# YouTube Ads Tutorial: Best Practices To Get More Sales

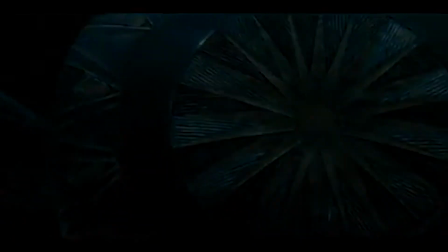259s Diana, fighting does not make you a hero.
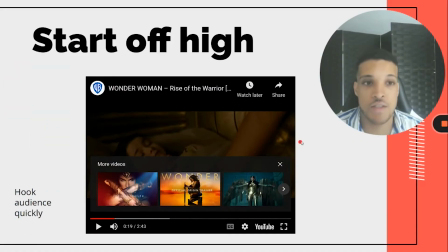266s What if I promise to be careful?
So you can see how it was essentially brought off at a super high peak, another peak, and now it's actually emerging and like bringing the story together to bring context.
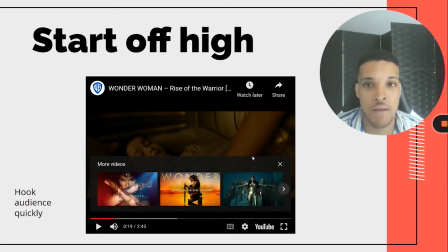280s
Just so people are hooked in that first like 30-second span. That's something you want to do in your editing of your videos or the storyboard.
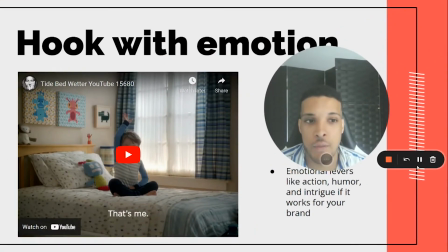287s
And here are some other hooks that you can test with emotion.
Got a bedwetter? That's me!
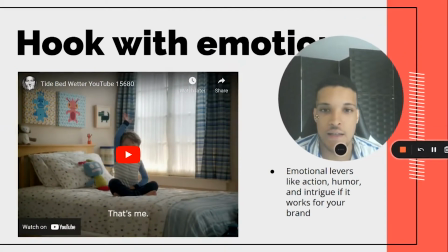292s
Tide Rescue eliminates tough odors. Yeah, so you can see from this video, it's like a quick bumper ad as well, but
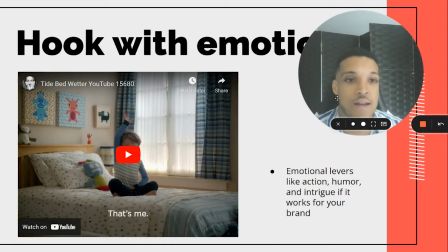299s
it really hooks people with humor, where it's like a little kid that's saying he's almost like proud to be a bedwetter. But you can use different types of emotional levers depending on your brand. So it could be action, humor, intrigue, or like sad emotional type of levers.
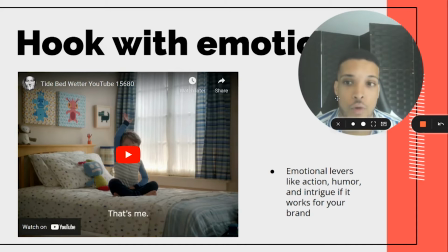315s
You can really get creative with this, hence why there's so many different arts to this, and it's not just an exact science.
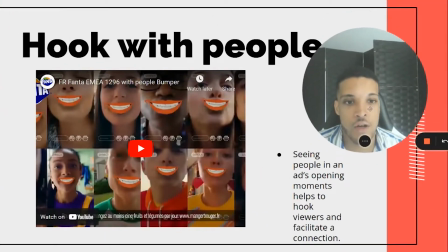324s
Next is hooking with people.
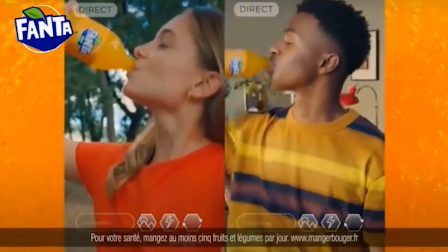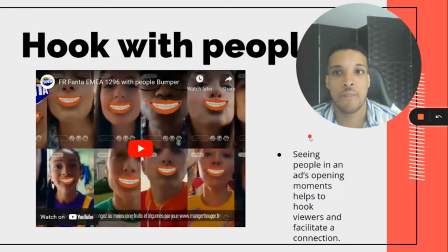332s
Yeah, so you can see with this type of ad in just marketing in general, when you have people's faces on a landing page or in advertisements, you build more of a connection and people are scientifically just more hooked in. So you can just have some of your target customers or test different demographics in your targeting section,
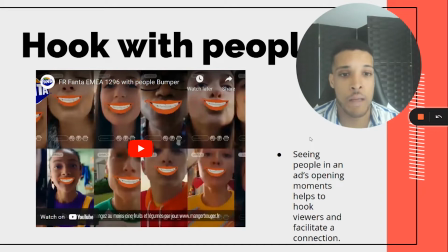350s
which I'll talk about later more, to really hook people in the most engaging parts and the most crucial parts,
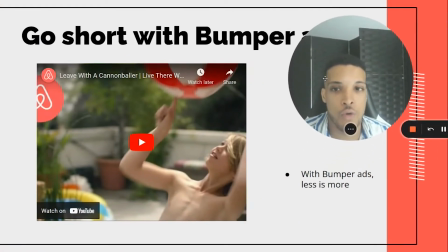357s
which is the first 5 to 10 seconds. Next, we have go short with bumper ads. So you can really go deep with one message.
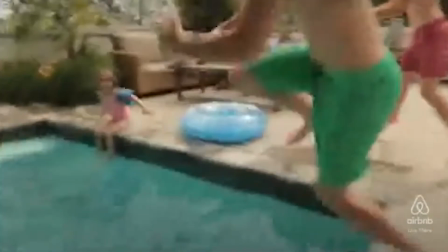365s We went on vacation with a toe dipper and left with a cannonballer.
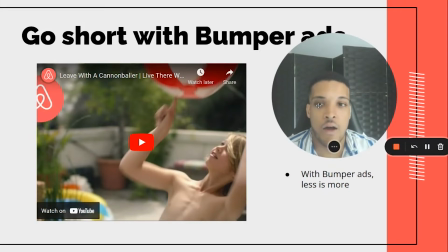370s
Yeah, so this is from Airbnb. Essentially, they could be telling a sequence of different ads where they just have a singular message. They're not talking about their pricing, how they have flexibility. It's more telling the story of one kid that essentially was shy before and now he's just jumping in the pool.
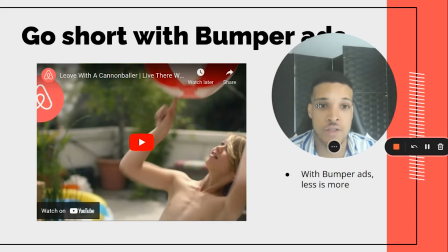388s
So you can tell or focus on a singular message or a sequence of messages depending on your strategy.
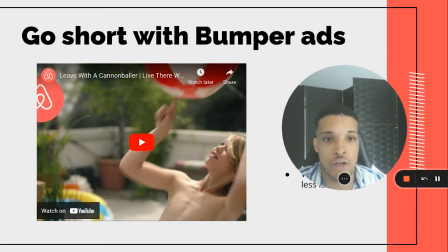394s
And it doesn't have to be high production at all. It can just be a singular short clip.
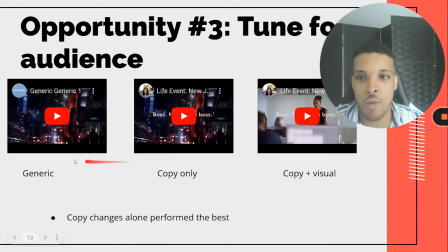400s
All right, now I have three other ads here. So every single one is part of an experiment where they had the generic ad, then they tested the copy, and then they tested the copy and visual for their target audience.
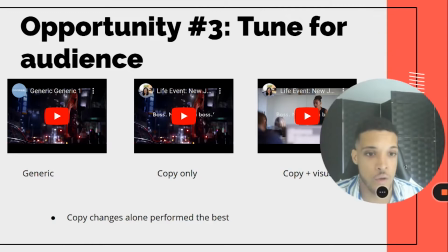414s
You can watch here.
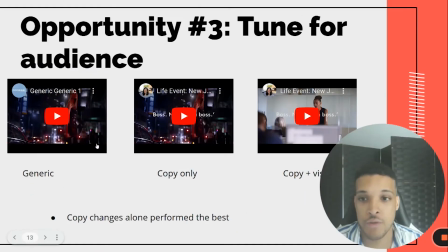419s Cover girl, I am what I make up.
Yep, so that was a control, essentially a woman coming out of a car, and they really wanted to focus on like the girl boss type of segment and really have like the makeup align with that. So that was the first one, woman coming out.
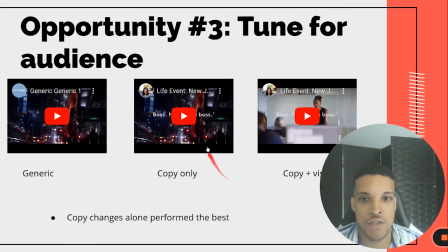442s Cover girl, I am what I make up.
There they just changed the copy from boss period, not like a boss. So that's pretty common where it's like a lady boss or like a boss, but they're basically positioning themselves saying, no, you're a boss period. It doesn't matter what your gender is.
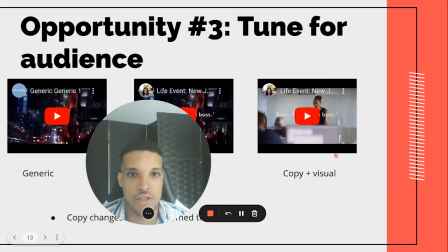465s Cover girl, I am what I make up.
Yeah, so they just tuned this ad for audience,
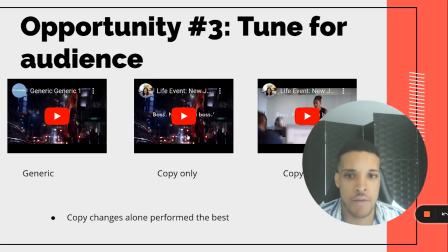473s
and there's essentially a lot of the same clips here and just updating the copy, and the copy alone change performed the best. You don't have to reshoot an entire different clip, or you can repurpose different clips if you have a longer shot. But in this case, it worked for them. Okay, now opportunity number 4.
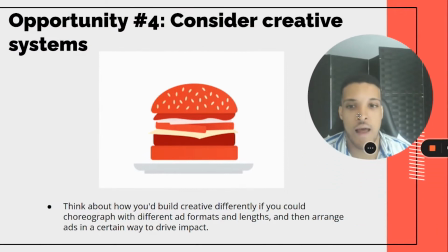490s
So you want to consider having creative systems. So you want to think how you can have scalability with your creative, testing different formats, lengths, and arrange them in different ways so that you can tune them for other audiences, have more engaging hooks, or really have an emerging story.